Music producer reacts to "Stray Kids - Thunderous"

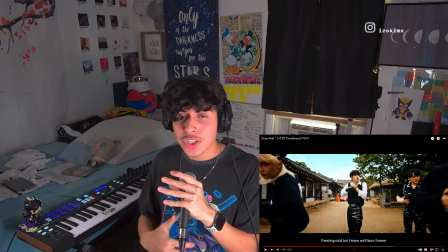[16:29]
It's like the ethnic strings.
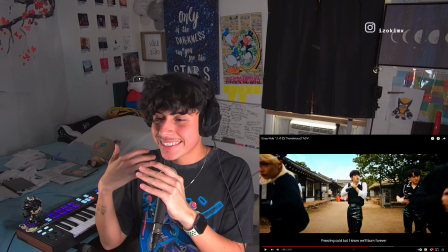[16:31]
I love hearing Middle Eastern, Japanese, Asian, just instruments from around the world being used in music.
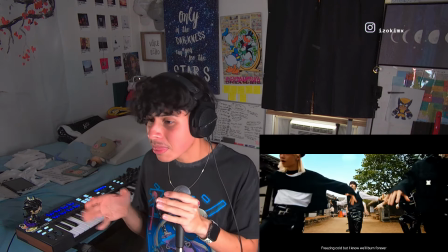[16:40]
And it's incredible, bro. Oh my God. That sub bass is crazy.
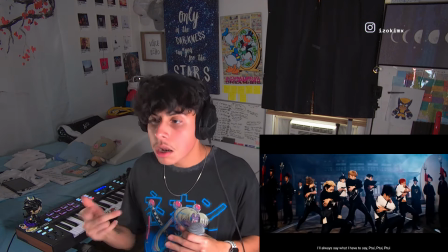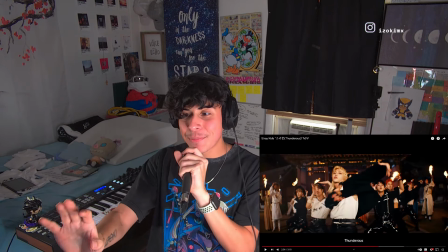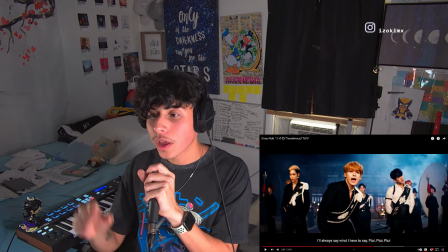[16:57]
I like how they held that pause on there a little bit longer than the first chorus.
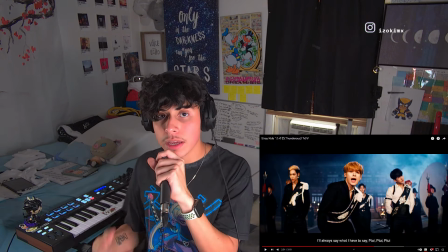[17:01]
Oh my gosh. They keep surprising you with these anti-drops, because instead of dropping, they make you wait a few more seconds and then it drops.
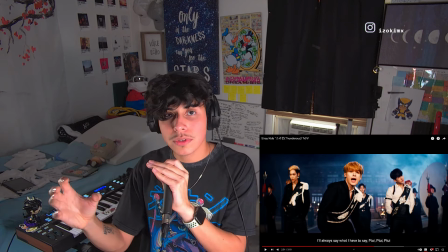[17:10]
They surprised me again because the first time they didn't hold it off for as long as this one.
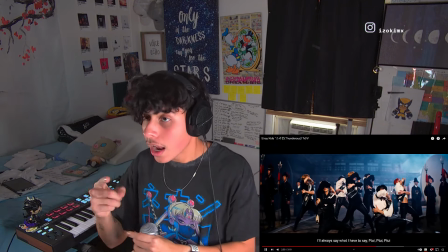[17:14]
I love the way they arrange and structure their music. It's incredible, bro. It's incredible.
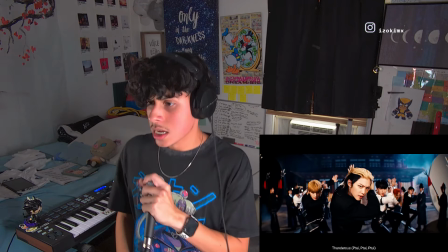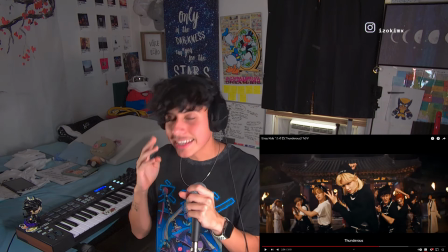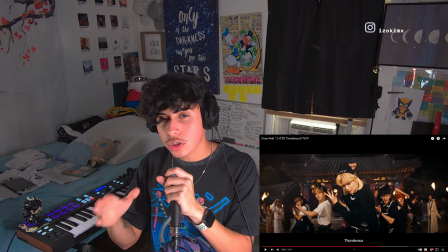[17:30]
Ooh, that dun dun dun dun dun. Nice little like bell, cowbell, I'm pretty sure.
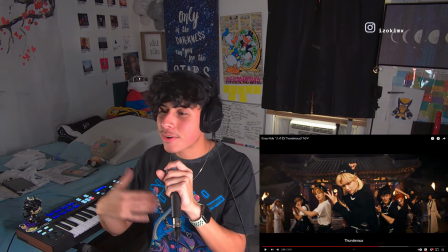[17:34]
Yes, yes, that was a cowbell, I'm pretty sure. Or sort of cowbell. But that doo doo doo that you heard right there being used as a transition, that sounded like a cowbell to me.
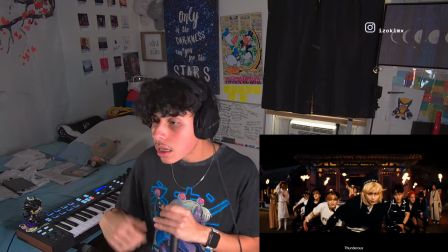[17:43]
Nice, organic, gives a feeling of this village setting right here.
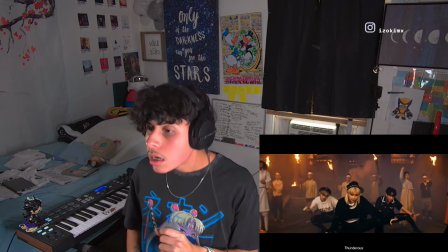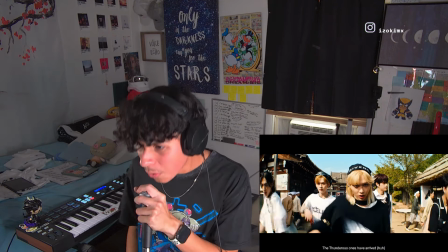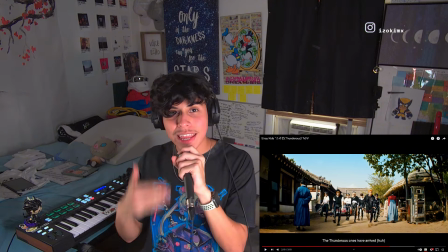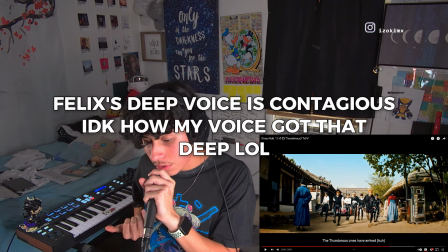[18:08]
A really nice organic bass guitar was brought in here.
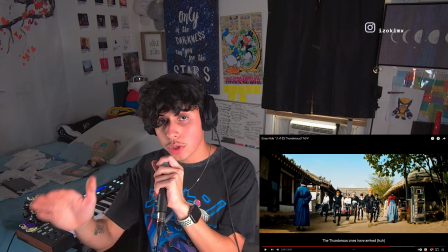[18:16]
Nice bass guitar right there, bringing back this organic sounding instrumental with the drum sounds now.
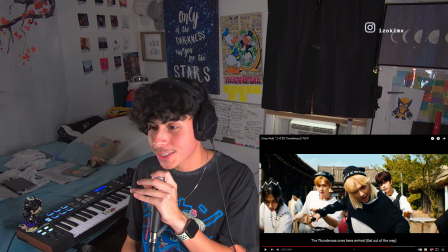[18:23]
Now the live band sounds that you hear. A nice two-step hi-hat pattern going on with the hi-hat on the drum set.
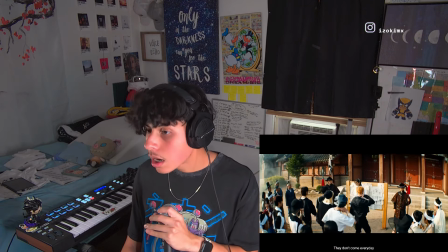[18:32]
This is super fire.
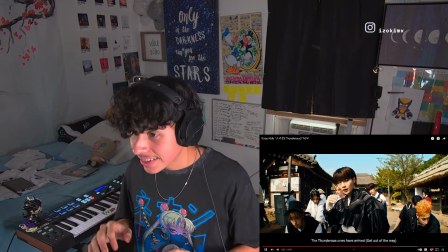[18:38]
Nice kick going on from the drum set. Boom, boom, boom, boom.
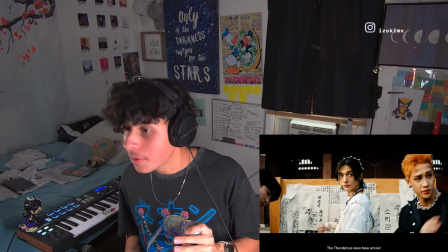[18:43]
Oh my gosh.
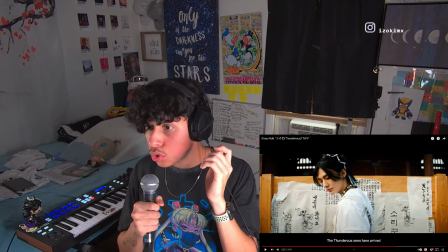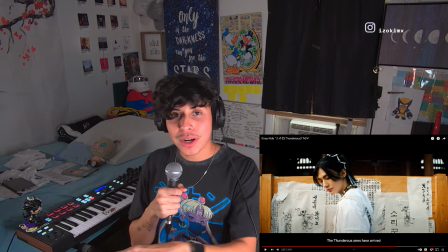[18:50]
Oh, that douche. Doosh, adding a lot of life, a lot of excitement, getting you hyped up, bro.
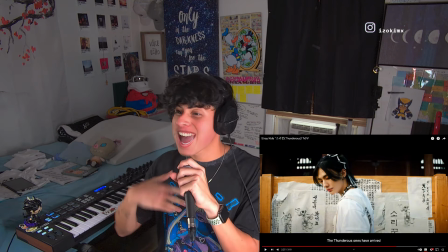[18:56]
Oh my gosh, that's a nice little percussion going on, super aggressive going on the left.
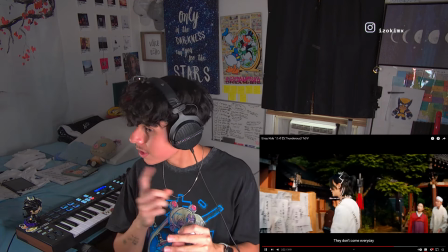[19:01]
Just nice little details, adding life, bringing the song more to life. I love this.
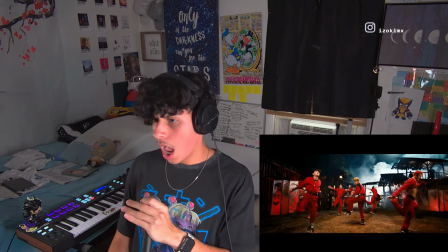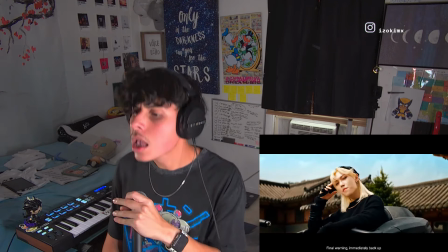[19:14]
Yeah.
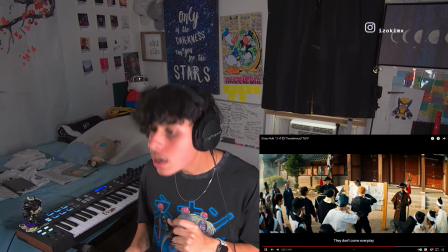[19:19]
Oh my gosh. Nice drum fill right there. Tu-tu-tu-tu being used as a transition to this section.
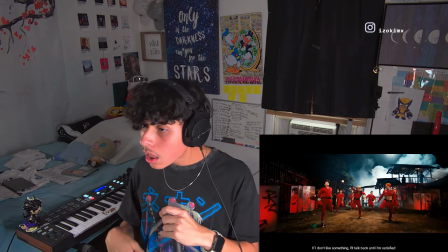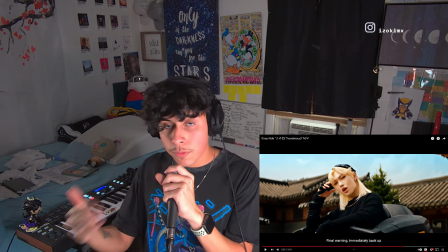Now the live drums, drums from the chorus brought back, the live band drums.
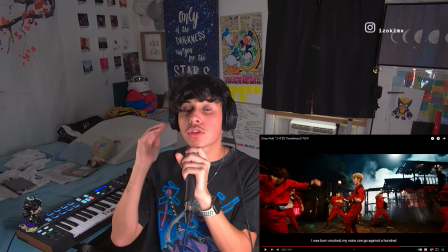[19:44]
Wow, shout out Felix. That's wow. That's a pretty man. He gets me every time, every single video.
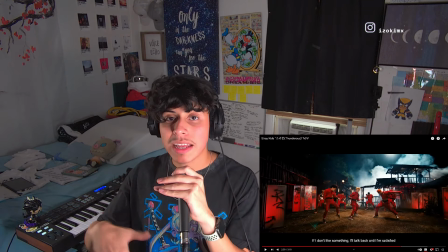[19:50]
He just... But yes, the drums from the chorus were brought back, the live band drums for this part right here.
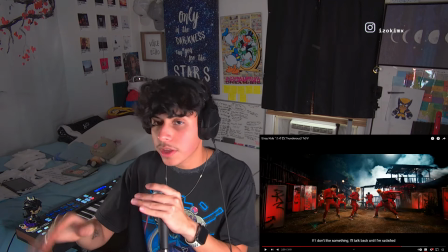[19:57]
Brings back the energy, picks up the pace, because the verse before this was nice, sneaky, really put you in the zone, like...
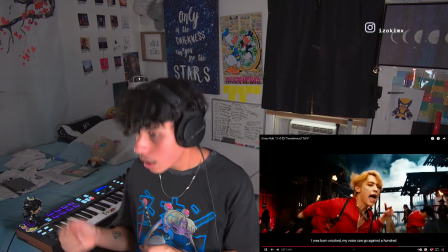[20:05]
Now here is the complete opposite. Oh my god.
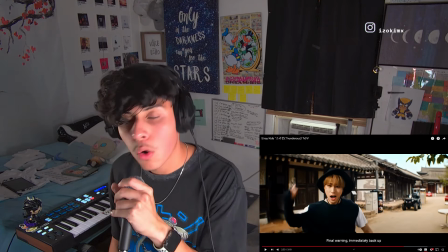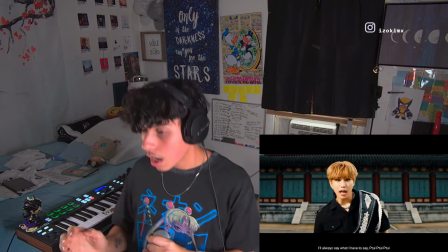[20:18]
I love the horns. I love the horns. Oh yeah.
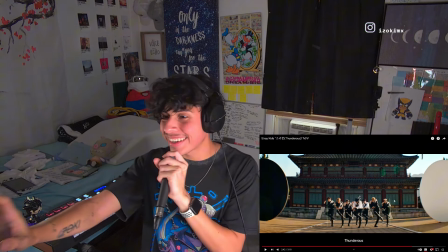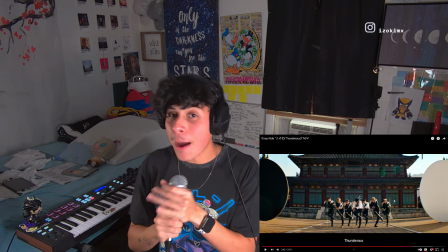[20:32]
I like what they did right here. Nice little switch up from the pre-choruses in the rest of the song right here.